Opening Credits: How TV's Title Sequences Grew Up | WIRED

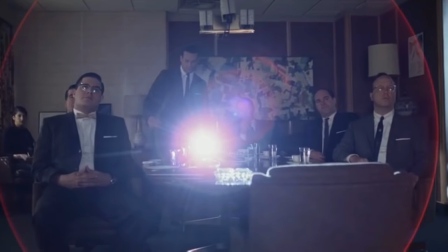1s
You've probably heard that we're living in the golden age of television. Or maybe it's the platinum age.
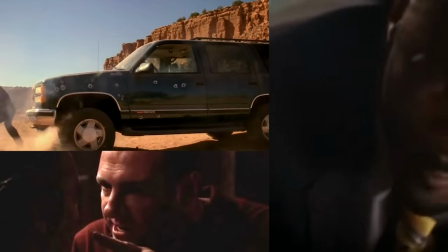8s
The Einsteinium age? Whatever. The point is, TV is way better than it used to be. And you could say the same thing for TV title sequences, the video introductions to each show.
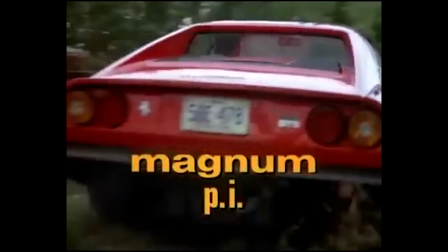22s
They used to be afterthoughts, a bunch of B-roll clips and actors staring into the camera. But now they're artistic statements of their own.
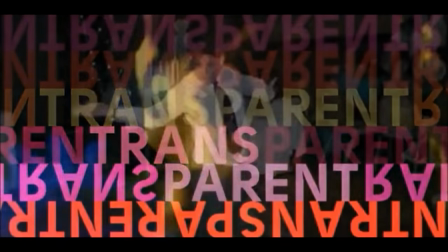31s
They can be bittersweet, or energetic,
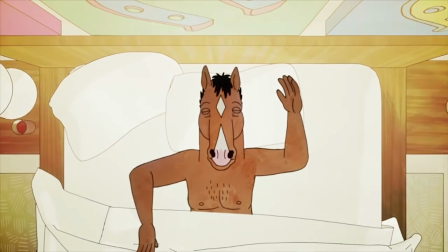36s
or funny, or sad.
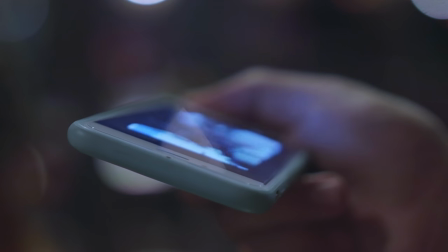43s
In the streaming era, when we watch our favorite programs anywhere and at any time, titles help get us in the right mood, even if we're in the middle of our morning commute.
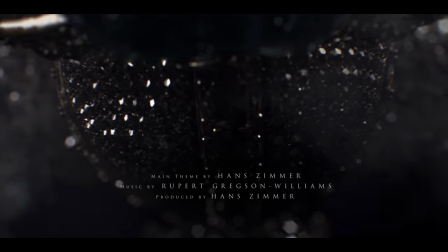51s
You know, the main title sequence functions a little bit like an airlock between everyday life and the state you go into when you come back to watch a show.
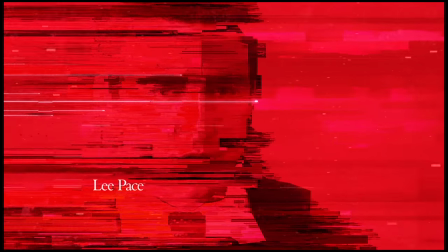60s
That's Patrick Clare, creative director of Elastic, an L.A. production studio.
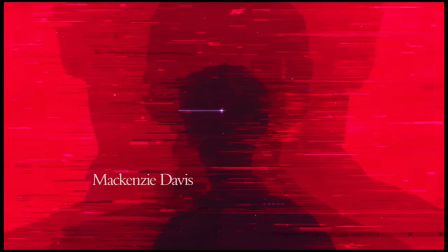65s
He's the force behind title sequences like AMC's Halt and Catch Fire and HBO's Westworld.
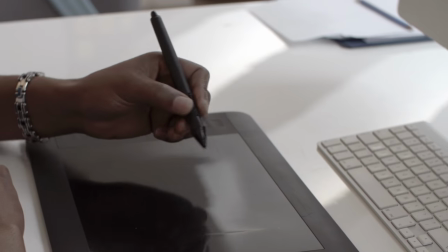70s
He says the revolution in title sequences kicked in in the mid-90s, when new software programs like Adobe's Creative Suite unlocked the potential of a new generation of designers.
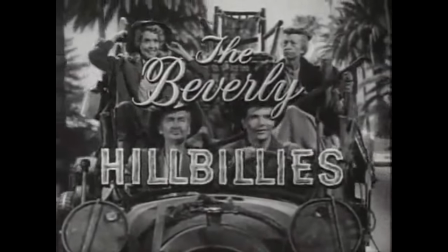80s
At the same time, we started watching TV differently. Before then, most TV shows were episodic.
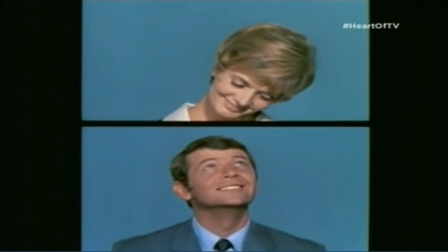87s
Viewers checked in from time to time, but they didn't have to watch every episode. Credits helped introduce new viewers who were just tuning in for the first time.
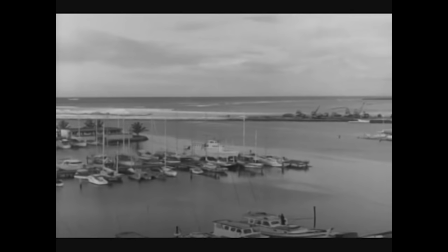94s
Sometimes they'd go so far as to explain the show's entire premise.
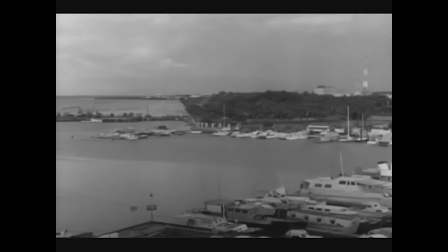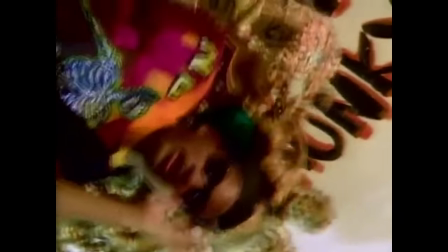103s
By the 1990s, some shows were breaking that mold.
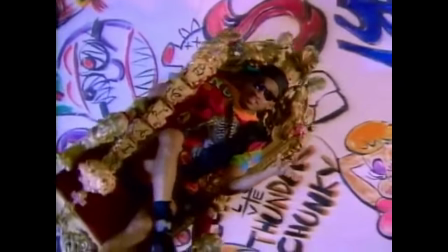107s
One early standout was the title sequence for The Fresh Prince of Bel-Air, which was more like a music video than a title sequence.
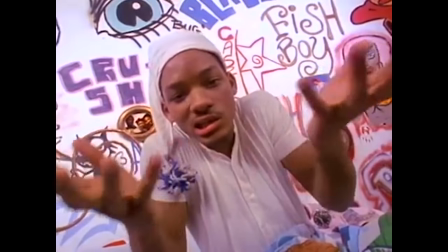113s
In fact, it was directed by the same guy who directed The Fresh Prince's video for Parents Just Don't Understand, and you can see how similar they are.
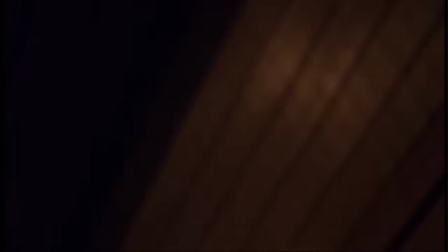121s
But that was just early rumblings of the revolution that would really hit a few years later. When you watched that, I mean, everybody kind of took a step back and was like, wait a minute, what's happening?
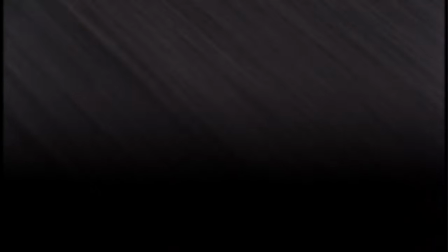138s
That's Lola Landkick and Will Perkins, who run a website called The Art of the Title. They point out that this sequence does the opposite of what most titles do.
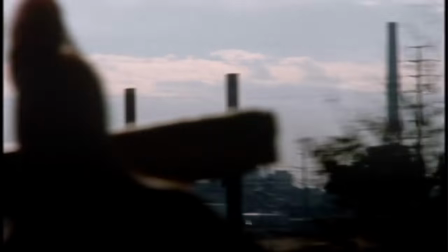145s
It hides way more than it reveals. Tony's the only character, and you never really see him.
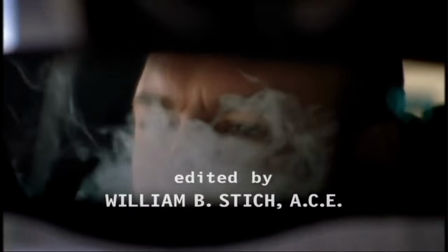151s
The editing, the cinematography cuts Tony up. You don't see him full figure.
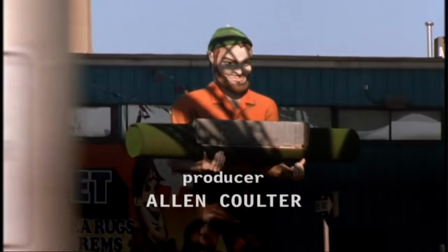156s
You see his cigar, you see his eyes, you see his hands on the wheel. You don't get a full picture of him until the very end when he gets out. Who is this guy? Yeah. And that's the show, right?
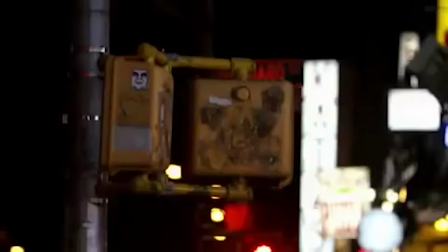169s
With The Sopranos, HBO ushered in a new wave of prestige television, and its title sequences were equally ambitious.
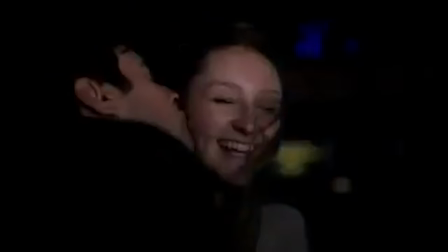176s
Instead of the usual 30 seconds, they were allowed to run for 60 or even 90 seconds.
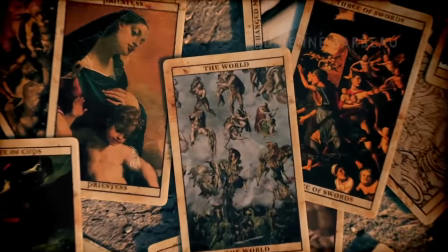182s
Designers were encouraged to discover new techniques, like placing two-dimensional drawings in 3D space
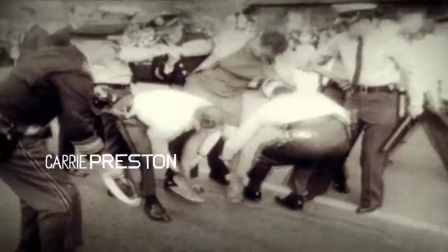190s
or using found footage in new ways to create a kind of tone poem.
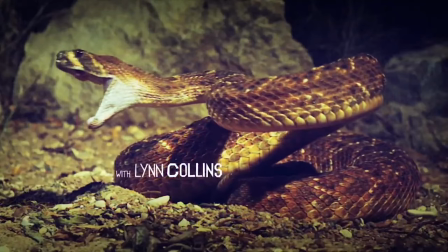194s
Those examples inspired Patrick Clare when he designed what would become one of the most famous title sequences of the modern era, True Detective.
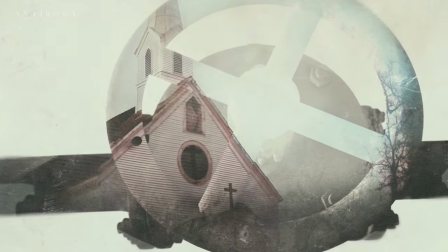205s
The basic idea came from Claire's first call with the showrunner and director. In the show, they were using the broken,
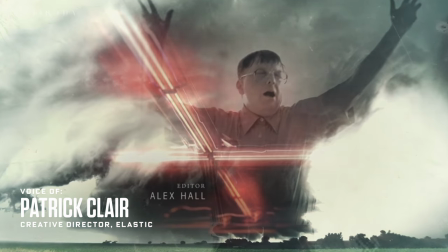212s
polluted landscapes to talk about the broken, poisoned people that were in the narrative.
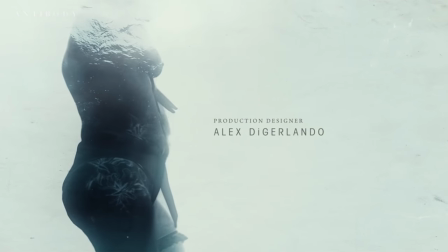218s
And these kinds of people that had been exploited and destroyed by what had happened to them.
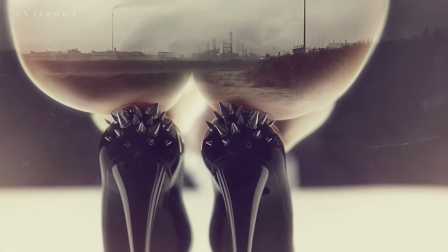225s
And so that just seemed, in very literal terms, to be, well, I guess we'll just make broken portraits out of broken landscapes.
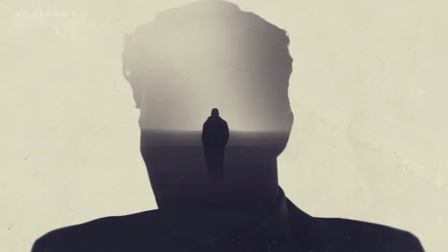231s
The showrunners already had a song they wanted to use, so Claire started putting together books full of images that spoke to this feeling of brokenness.
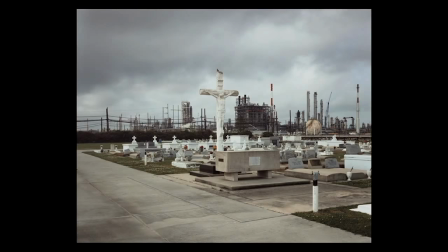239s
One main source was a book called Petrochemical America by photographer Richard Misrock.